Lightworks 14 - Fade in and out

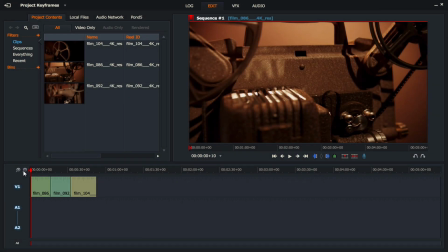[0:00]
In this movie, we're going to look at how to do fade-ins and dissolves. Now, fade-ins, fade-outs, and dissolves are those things that make our movies look amazing. I've set up this movie with three clips from vidEasy.com. You can see it's a really stylish video of an old-school film projector.
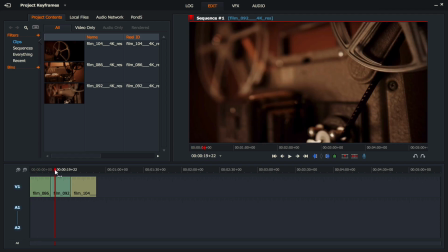[0:19]
It's a very slow-moving picture where the camera kind of moves really nicely filmed.
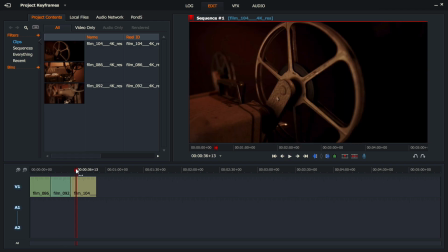[0:25]
So this kind of video needs dissolves in between the clips,
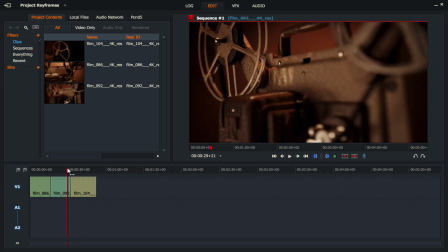[0:30]
because if you have a look at the way the clip jumps from one to another, it doesn't really suit the style of the film.
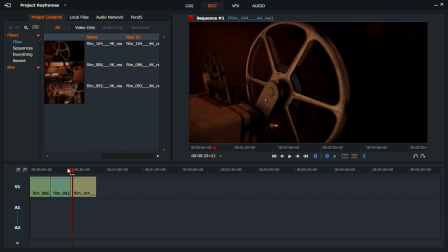[0:37]
So what we're going to do first of all is see how do we put a fade in into our movie.
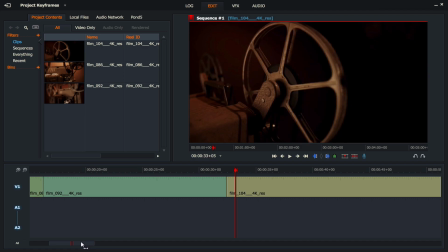[0:44]
I'll zoom in a little bit, just rewind it to the start,
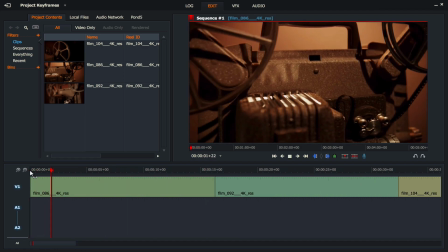[0:47]
and you can see the start of the movie is this beautiful shot of the projector with the film running through the spools.
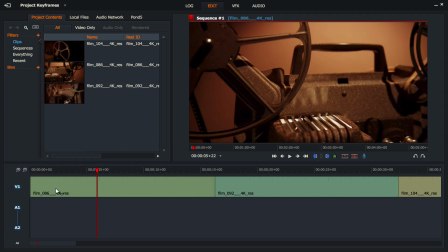[0:53]
And what we're going to do is move our mouse all the way to the beginning,
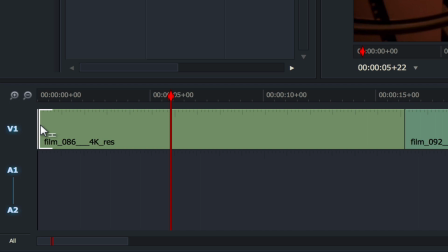[0:58]
and we're just going to wait for it to turn into that H, like there.
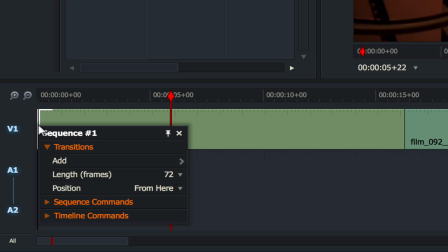[1:04]
I'm going to right click on my mouse, and I've got to do a couple of things here. I've got to make sure the position says from here, not to here, not centered here, but from here. The length I've put at 72 frames, now that's roughly 3 seconds in real life.
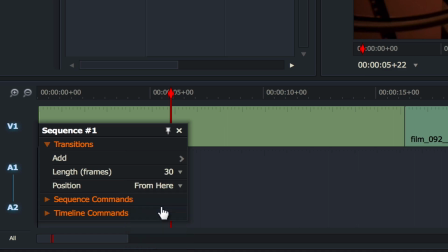[1:21]
I'm going to move that down to 30, and we'll mess around with that in a second.
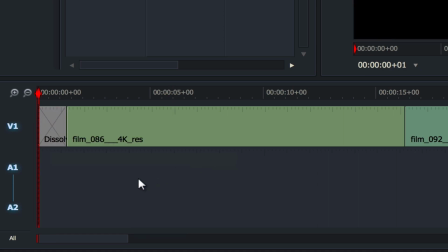[1:26]
And what we're going to do is we're going to add a dissolve. And what that does is it instantly puts a fade in into our movie.
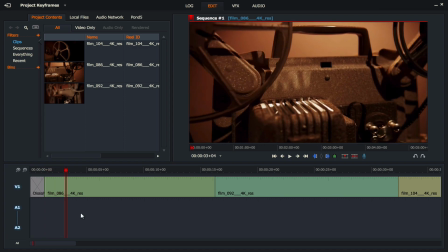[1:34]
So if I press play, you can see that it fades in from black. Now I found that a little bit too fast, especially for a film of this style.
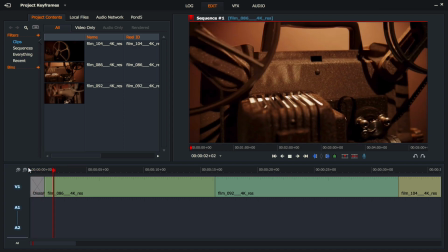[1:42]
So it kind of just jumps in with the fade. I'm going to undo that with my mouse.
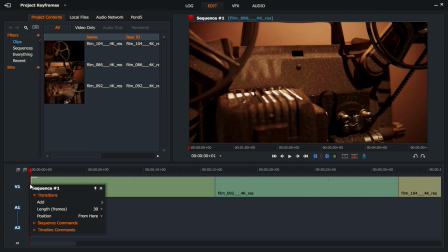[1:47]
Go back to the H there, right click, making sure it says from here. The length I'm going to put at 72 frames. And I'm going to add that dissolve in again, and we'll have a look now.
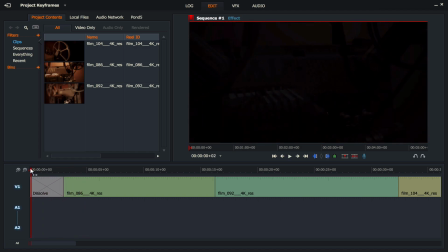[2:01]
And there you go. I find that really nice, the way it fades in much slower and much more stylish.
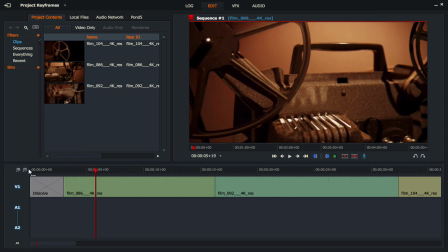[2:09]
So that's a really fast way of getting a fade in. Of course, we can put a fade out at the end of our movie, and we'll figure out how to do that in a second. Now, using the same technique, we can actually add a dissolve from one clip to another without going to the VFX tab, which is kind of cool. So let's have a look at this clip over here.
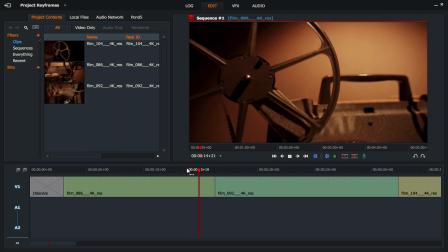[2:30]
And you can see that it jumps from this shot of the projector directly to this one, and it doesn't look so cool to me.
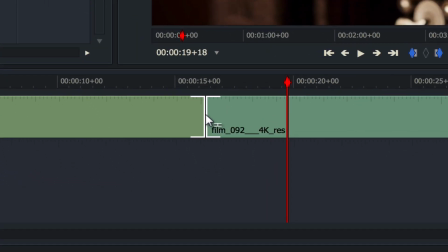[2:38]
So what I'm going to do is make sure I've got that H on the mouse.
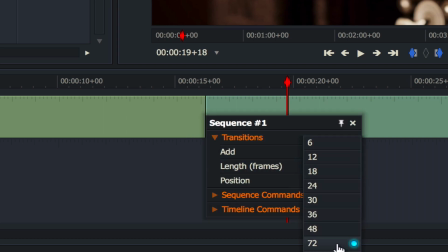[2:41]
I'm going to right click, make my length 72 now, and add in a dissolve.
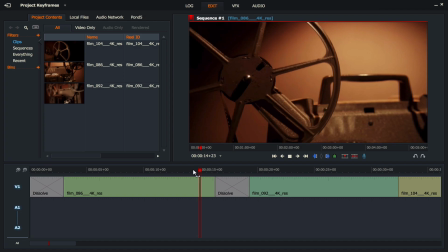[2:49]
And what should happen now is as we play this movie, it's going to do our dissolve over 3 seconds.
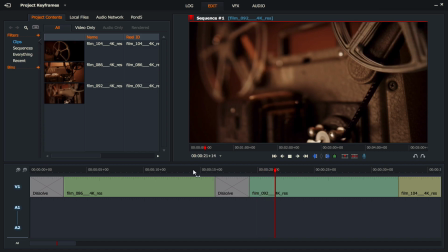[2:55]
And I find that really cool, especially in a movie of this style. Now let's figure out how we're going to do a fade out. Just zoom out a little bit. And I'm going to go to the end again, making sure that I've got that H on my mouse. I'm going to right click. This time, instead of saying from here, I'm going to say to here.
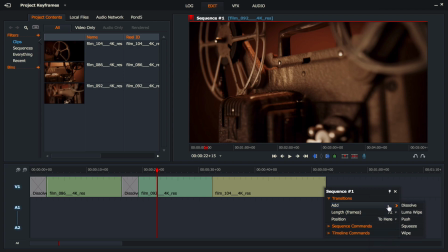[3:16]
Again, I'm going to make sure I've got 72 frames, and I'm going to add in a dissolve, and it will just kind of add that dissolve at the end.
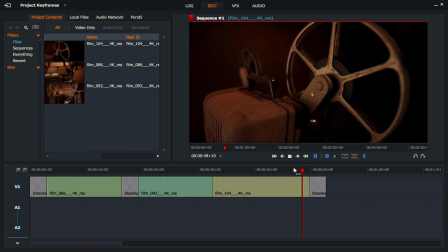[3:24]
And so my movie will finish with a fade out like that.
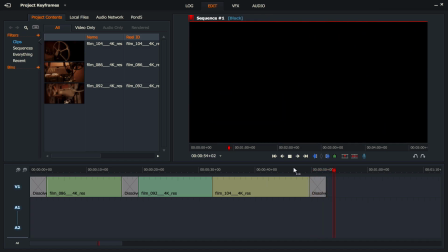[3:28]
And I find that very cool and a very easy way of getting your dissolves and your fade ins and your fade outs into your movie.